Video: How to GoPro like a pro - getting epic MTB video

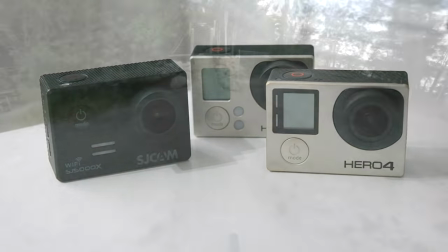[0:00]
I would estimate that more than half of all mountain bikers own some sort of action camera. These cameras can be used not only for first person footage, but also for filming others.
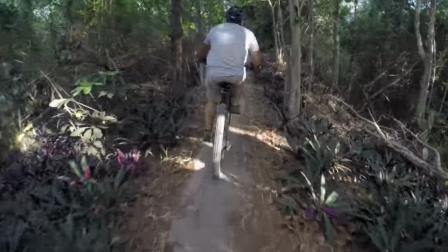[0:09]
Since action cameras are small, durable, and have a wide angle lens, they're ideal for capturing anything in your immediate vicinity.
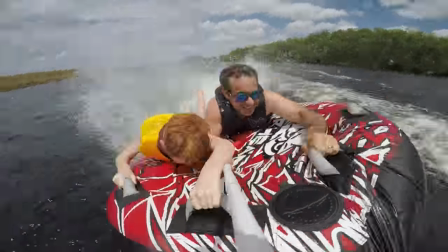[0:16]
The problem is that most of what we see out of these cameras sucks.
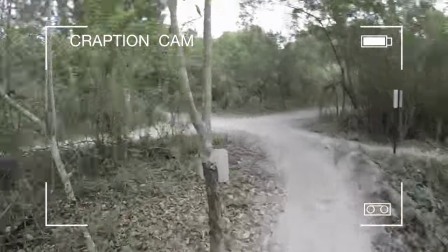[0:19]
For every captivating downhill run that Red Bull posts on YouTube, there are a thousand shaky, unwatchable videos filmed by amateurs. pictures,
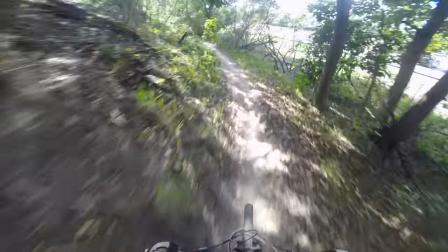[0:27]
so let's talk about how to get good footage that people will want to watch. It's widely known that mounting an action camera on your helmet will give you the most stable footage.
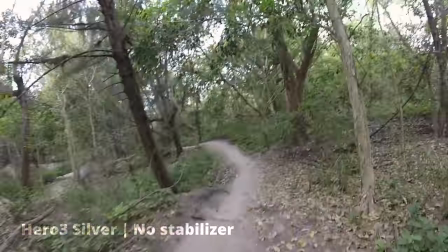[0:36]
Your head acts as a stabilizer and makes the footage more watchable. With the right angle, you can get part of your front wheel and handlebars in the picture as a frame of reference.
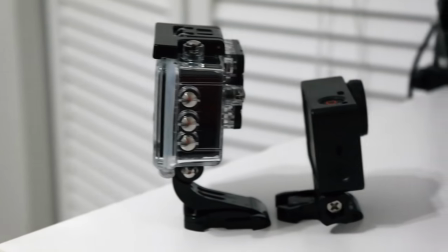[0:45]
Action cameras like GoPro can feel super heavy on your head though, so I recommend using one of these frames paired with a lens protector.
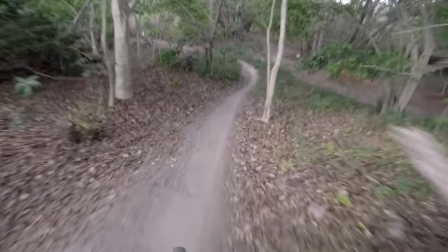[0:52]
While the helmet is probably the easiest and most stable mounting spot, the chest is the most immersive.
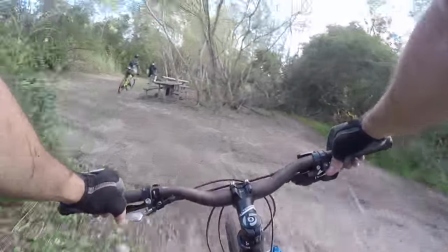[0:58]
By putting the viewer behind the handlebars, the video becomes a little more captivating.
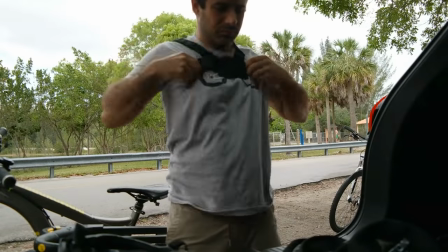[1:03]
The problem with chest mounts is that they're ridiculously uncomfortable and make you sweat profusely.
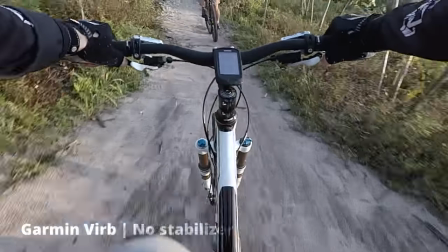[1:08]
Mess up the angle, and you'll get a nice shot of your top tube for the duration of the ride. So a chest mount is something I would only use temporarily, but not all day long.
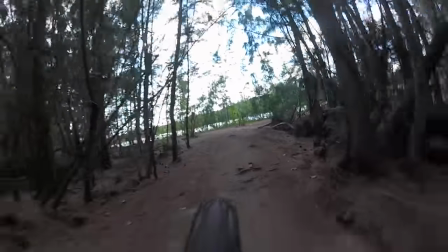[1:17]
Mounting an action camera to your bike is the most comfortable option, and works great as a secondary angle.
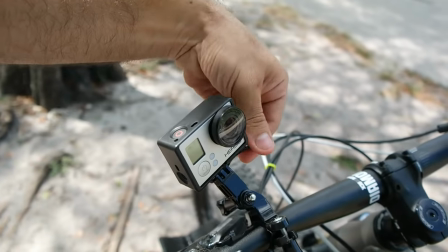[1:23]
Although mounting a forward facing camera to your handlebars looks terrible, I find that it actually works great facing backwards.
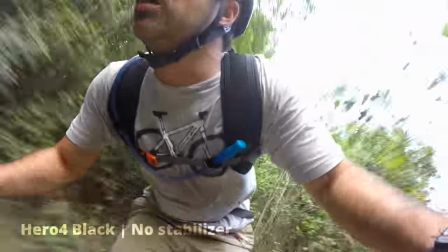[1:29]
I wouldn't want to watch a whole video like this, but it's an interesting angle for short clips.
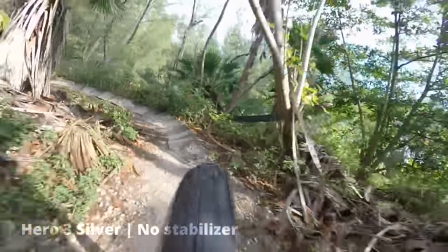[1:35]
Get one of these seat rail adapters, and you can get a rear view or capture your friends.
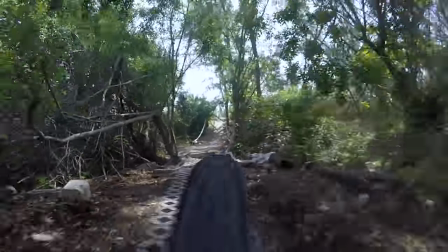[1:39]
The video is surprisingly stable and watchable, especially on a full suspension bike, so lately I've been getting a second angle this way on my Hero 3 Silver.
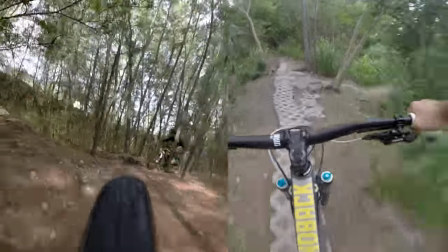[1:48]
These are angles that you can get with any action camera, but if you want to take things a step further you can add a stabilizer.
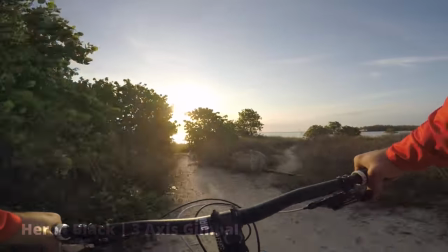[1:54]
These will usually be referred to as wearable gimbals.
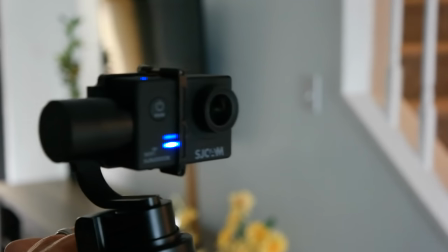[1:58]
Typically, wearable gimbals come in single, double, and triple axis variations, with each axis improving the video and increasing the cost.
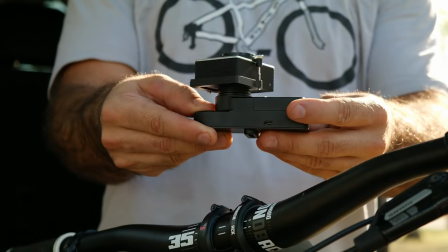[2:06]
Here's my FiU WG Lite, which is a single axis gimbal that costs well below $100.
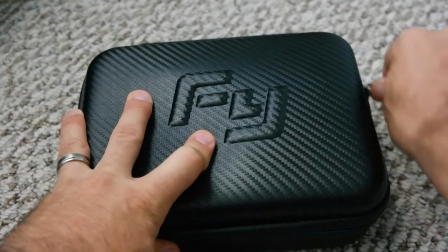[2:11]
It's very well built and actually has an awesome carrying case which I use for all my other stuff.
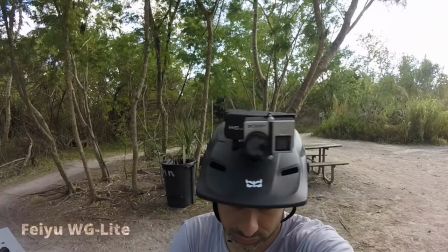[2:16]
The problem is that a single axis gimbal doesn't make that big of a difference when worn on the rider.
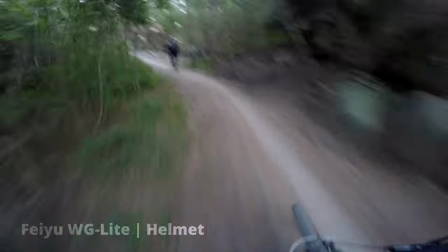[2:22]
On the helmet it provides a slight improvement, but on the chest I don't think it improves anything at all.
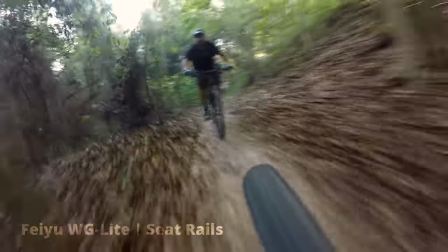[2:30]
On the seat rails the results are noticeably better, so I'll be using this method in future videos.
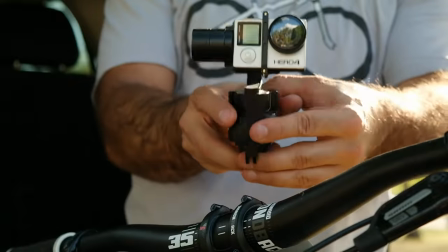[2:35]
If you're okay with dropping about $300 you can get a triple axis wearable gimbal. You'll need to be okay with also putting this investment at risk out on the trails.
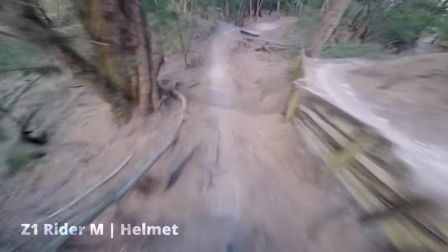[2:44]
I can tell you from experience though that this is a risk with fruitful rewards. Just look at how the footage looks mounted to your helmet.
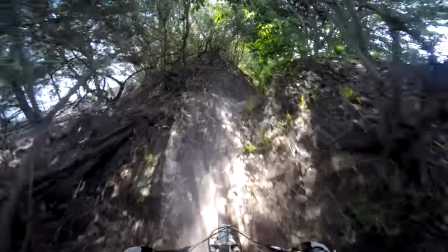[2:52]
Of course, it's insanely uncomfortable to ride like this for long periods of time. Mounting the gimbal on your chest is a little more tolerable and gives an awesome point of view.
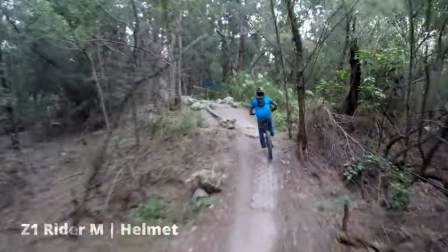[3:01]
I think one of the greatest benefits of a triple axis gimbal is the footage you can get of other riders.
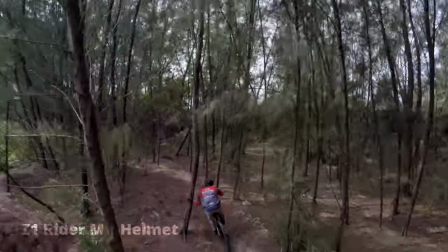[3:07]
Following someone with a helmet mounted gimbal can make your footage look like it was shot with a drone. own. You can also just hold it and use it like a normal camera.
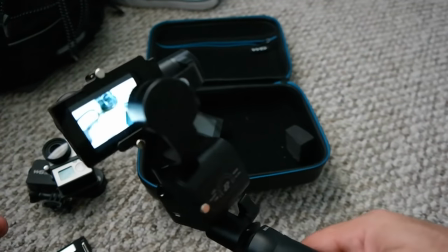[3:15]
My Z1 Rider M comes with a really useful handle that I use for almost every video.
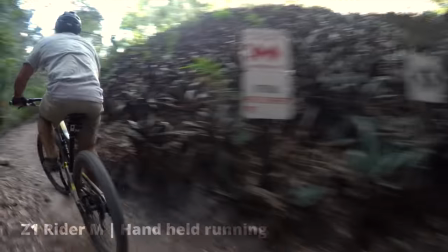[3:20]
With a little practice you can get epic shots, even on foot.
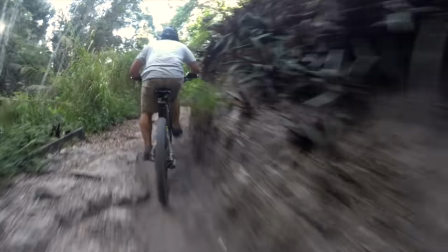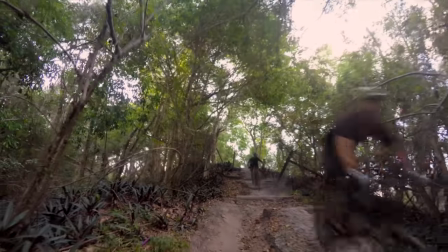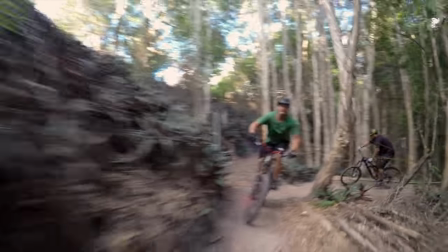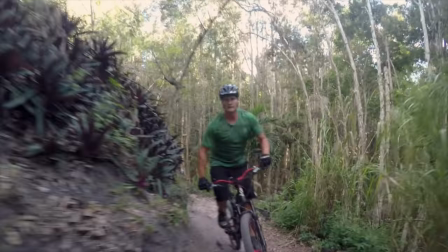[3:40]
Combined with a high end GoPro you'll be spending around $700, but the results speak for themselves.
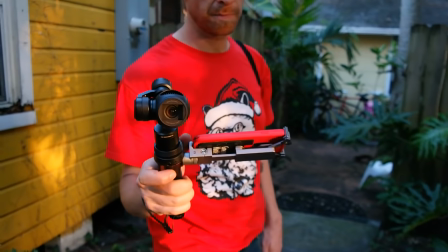[3:45]
I also want to show you one other option just because it's so cool. Domingo has a handheld action camera made by DJI, called the Osmo.
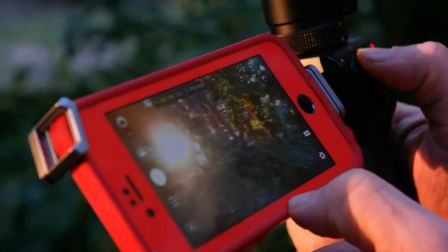[3:54]
It uses a built-in 4K camera and a really solid smartphone mount. Here's Domingo running behind me with his.
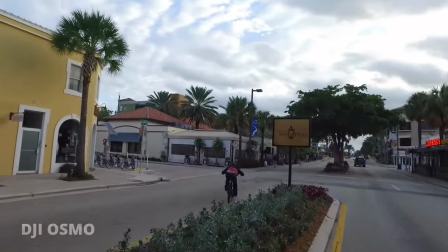[4:01]
At a hair over $500, this is a great option for a compact camera to film action sports with.